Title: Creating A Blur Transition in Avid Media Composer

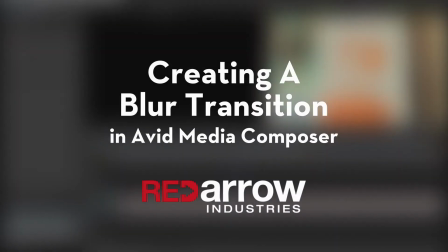(0:00)
Hey everyone, this is Mark from Red Arrow Industries, here for another To The Point tutorial. In this tutorial, I'll go over how you can create a blur transition in Avid Media Composer.
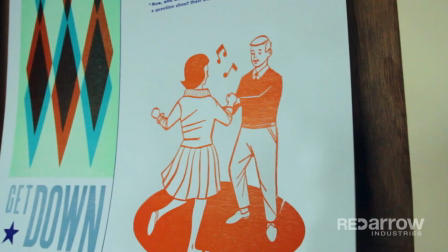(0:10)
So, let's get to it. There are actually a couple ways you can go about creating this effect.
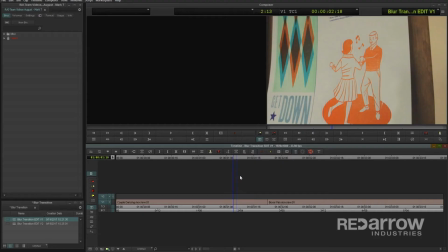(0:15)
So, let's start with the quick and easy one first. I'll start by just adding a dissolve between these two clips on my timeline.
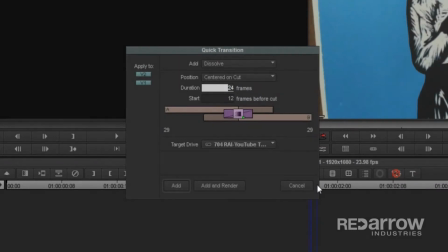(0:22)
You can do this for however long you need, but I'm gonna make it nice and simple and make it last 1 second,
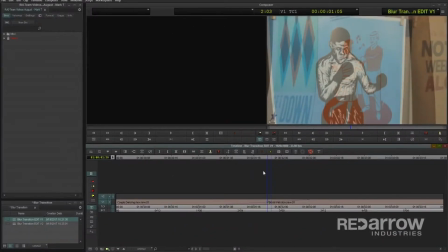(0:27)
so 24 frames, since I'm currently in a 2398 project.
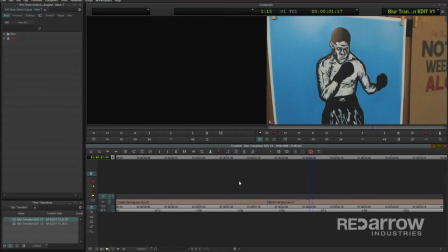(0:31)
Next, on V2, I'll add a couple edits at the beginning and end of the dissolve that I created,
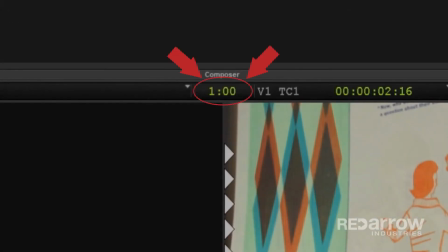(0:36)
so that it also lasts exactly 24 frames, so that I can go over to the effect palette,
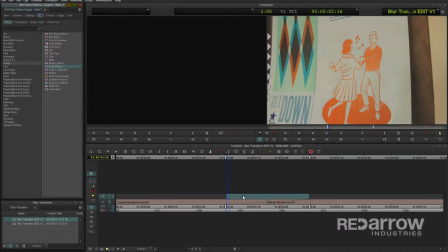(0:41)
image, and then drag and drop the paint effect into that little section that I created directly above the dissolve.
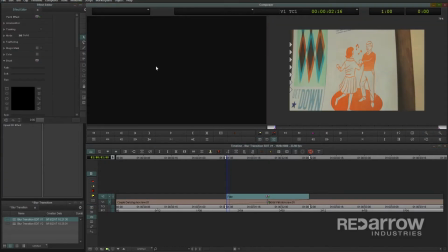(0:48)
Opening up the effect editor, I'll zoom out a bit on my monitor, select the rectangle tool, and then create a color layer that covers the entire frame.
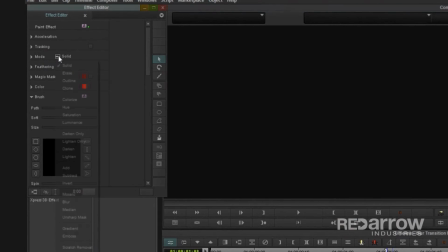(0:57)
Going back over to the effect editor, change the mode to blur.
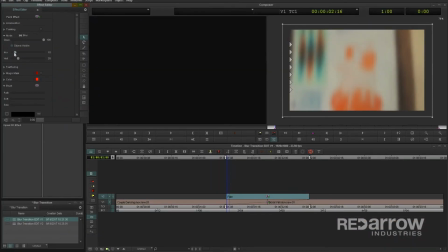(1:00)
You can then toggle this down to adjust the horizontal and vertical blurriness until you get it to look the way you want.
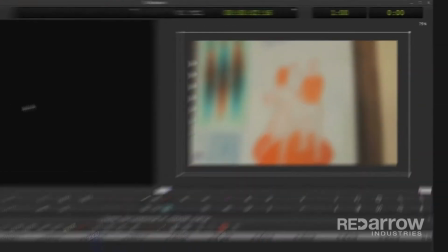(1:06)
Now that we have our blur, let's create the transition. Going to the very center where the cut is on my clips, I'll add a keyframe.
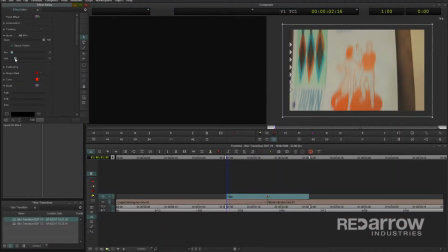(1:13)
Then go to the very first frame's keyframe and change the blurriness to 0. And finally, do the same thing with the last frame's keyframe.
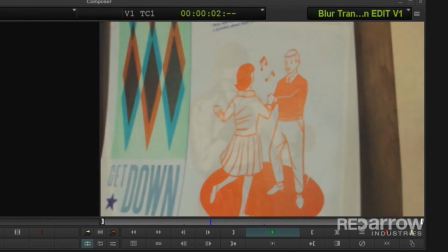(1:22)
Rendering this out, you can now see that we have a pretty decent blur transition here that can definitely work in a pinch.
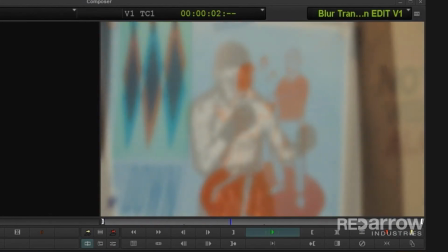(1:29)
But there's one issue with this method.
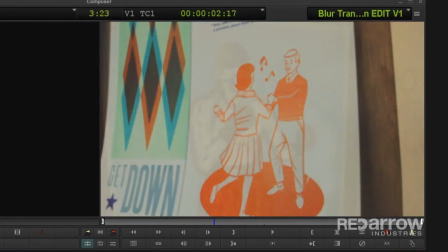(1:31)
At the very beginning and end of this transition, the shots that are slowly dissolving in and out are actually fully in focus,
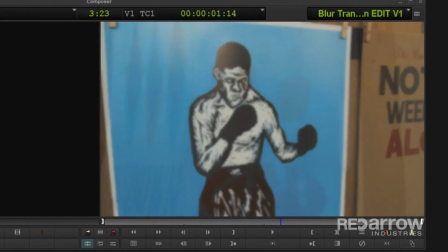(1:38)
since the blur we made slowly builds and disappears. This can make it look a tiny bit choppy.
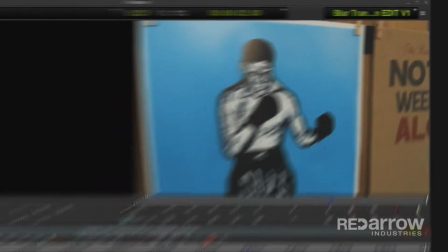(1:43)
So here's a slightly more tedious method that will eliminate that issue.
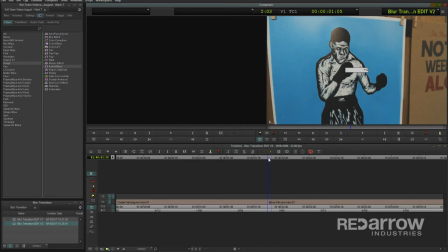(1:47)
To start, I'll add my edits, but instead of adding them on V2, I'll put them on V1 onto my actual clips for the duration I'm wanting the dissolve to last.
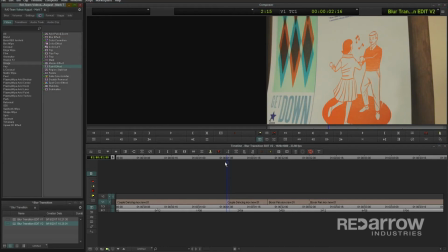(1:56)
Next, grab the paint effect and drop it onto the first clip, inside where we made that edit.
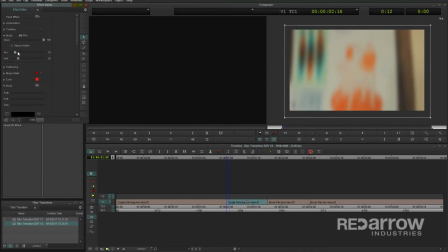(2:01)
Open up the effect editor and create the blur just like last time. Then change the first keyframe to 0 so it slowly blurs in. Now let's make the blur out by doing the opposite onto our next clip.
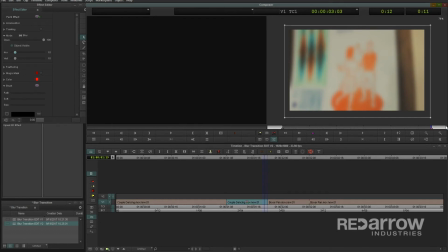(2:14)
An easy way to save you a little bit of time is to copy over this first paint effect we made over to our next by simply dragging and dropping this icon onto the clip.
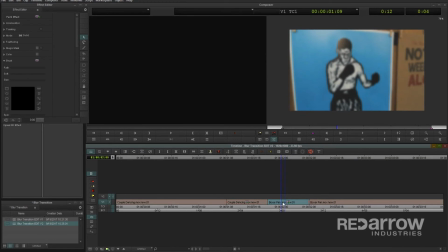(2:22)
Now we already have our blur created, so all we have to do is change up the keyframes. I want this one to start blurred, so change the first keyframe to be the one with the blur, and then have the second keyframe at 0.
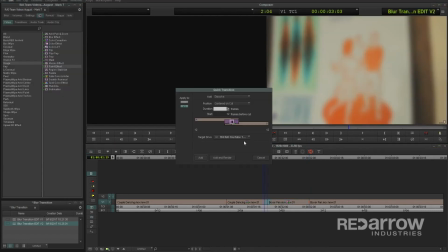(2:34)
Finally, just like last time, add in that 1 second dissolve between the two clips.
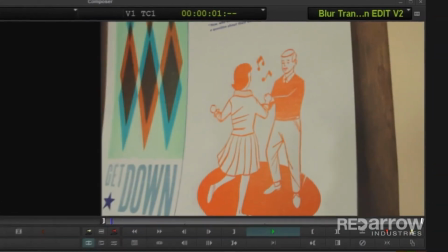(2:39)
Rendering this one now, it looks very similar to the first one we created,
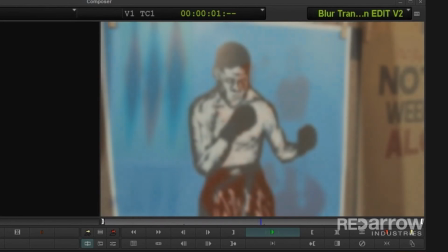(2:42)
but because the first clip is completely blurring out throughout the dissolve, while the second clip is slowly coming into focus,
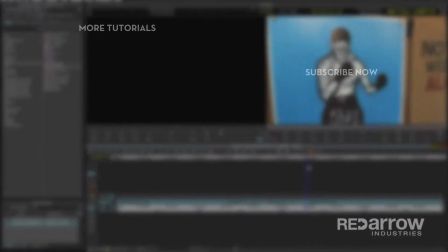(2:48)
it creates a much smoother look. Thanks for watching! If you have any questions about this tutorial, feel free to comment below. And if you want to watch more of our tutorials, make sure to hit that subscribe button, and then check us out on our Facebook page, Red Arrow Industries, or at our website at redarrowindustries.com.